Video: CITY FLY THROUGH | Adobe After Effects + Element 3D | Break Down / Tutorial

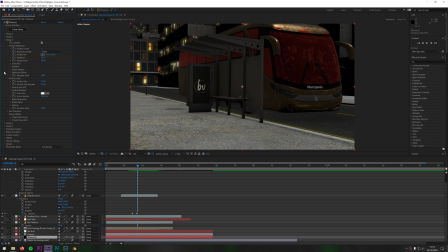20:39 And because this is going to adjust the whole group, anything I do to this would move the whole of the group, but the only thing that's in the group is the bus. So if I was to move this up, for instance, or across, you can see the bus is moving this way, and if I move this one, which is the Y, the bus is moving up and down.
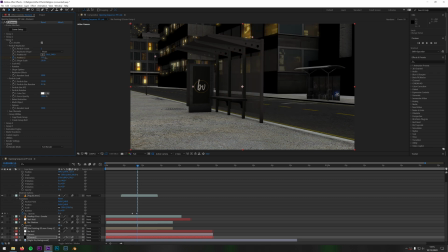20:58 So as you can see, this one here is just the Z, and it's just moving the bus backwards and forwards. So all I did is, if I come into this, we hit U, we can see those keyframes here.
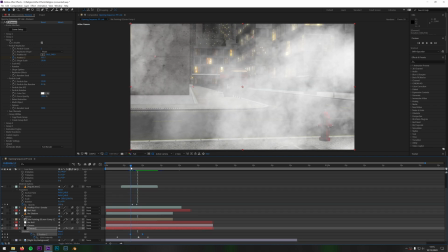21:09 Z position, there to there, you can see there is just some keyframes of it moving, and then it just eases in.
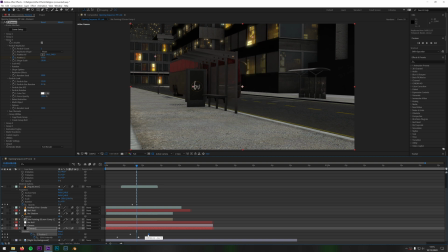21:18 So if I was to move this keyframe, you can see the bus is going to move because it's going to be slowing down the animation going this way, or speeding up the animation going this way. The wheels on the bus don't actually move. So if you look at the wheels, they're not moving. And this is why I hid it behind the bus stop, so you don't really notice.
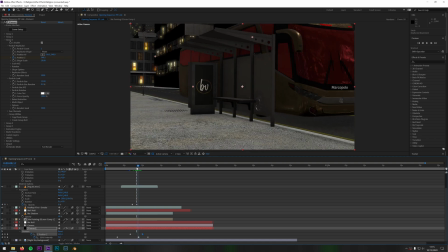21:37 As far as I'm aware, this one isn't rigged, so I can't do that. You can get certain objects that are rigged, which you can animate these separately using aux channels, but I'm not going to go into that in this video.
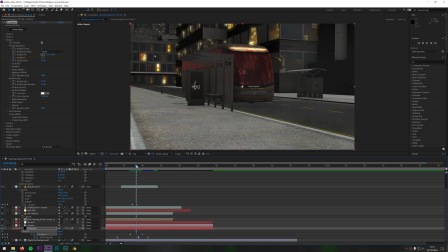21:48 This is just a very quick demonstration on how to build a 3D scene and how I've done it to get that effect.
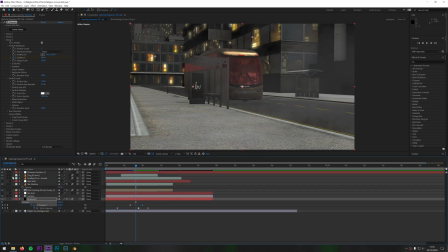21:54 One other thing you're going to want to add to your composition is you're going to want to add motion blur. Motion blur is the thing that's going to tie all this together, and it's going to sell the effect. So you're going to want to switch on motion blur for every single layer that you want motion blur on. So element 3D, the background isn't going to matter too much because that's going to be part of the element 3D anyway.
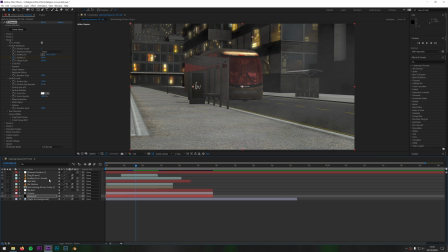22:10 All of these, and these ones as well. Fog not so much, it's not going to matter too much with fog because it's not a 3D layer.
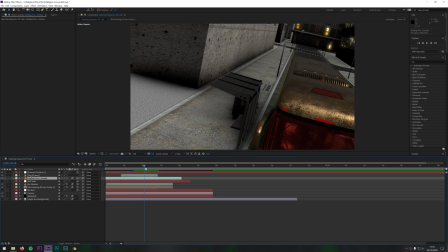22:16 But these ones in particular, so if I come up here
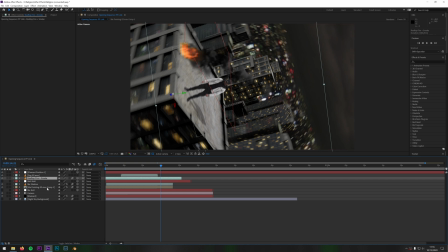22:21 and then switch on motion blur, you can see everything now has got motion blur. But if I switch them off, so for me, if I switch it off, you can see I've not got motion blur now. So you can see I don't have motion blur, but the rest does, which looks out of place. So you need to make sure you switch on motion blur for every single layer.
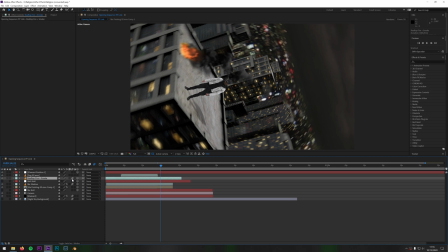22:38 So here's the smoke, no motion blur, with motion blur, and finally the element without it, with it. So you need to make sure you stick motion blur on for all your objects, and it'll give a much nicer dramatic effect.
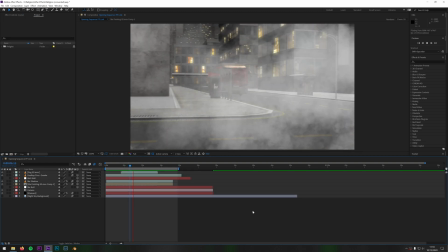22:52 So when you finish the whole thing, the effect you should get is
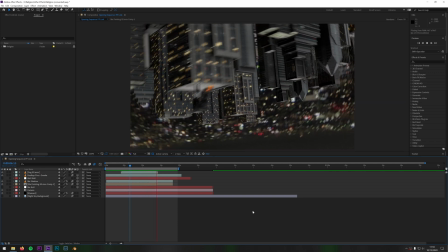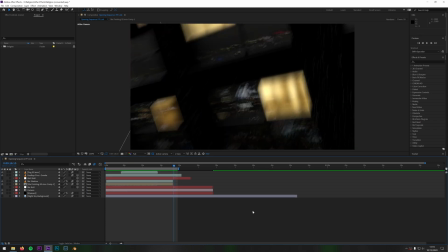23:04 and that's it, guys. I hope that's given you some insight on how to create your 3D scene and animate a camera around it. I hope you enjoyed that, guys. I'll link the video this has come from down below. If there's any other effects in that video you want me to break down, let me know in the comments of this video or that video. I'll also link the footage I used down below so you can have a go yourself. But thanks anyway, guys, and I'll see you in the next one.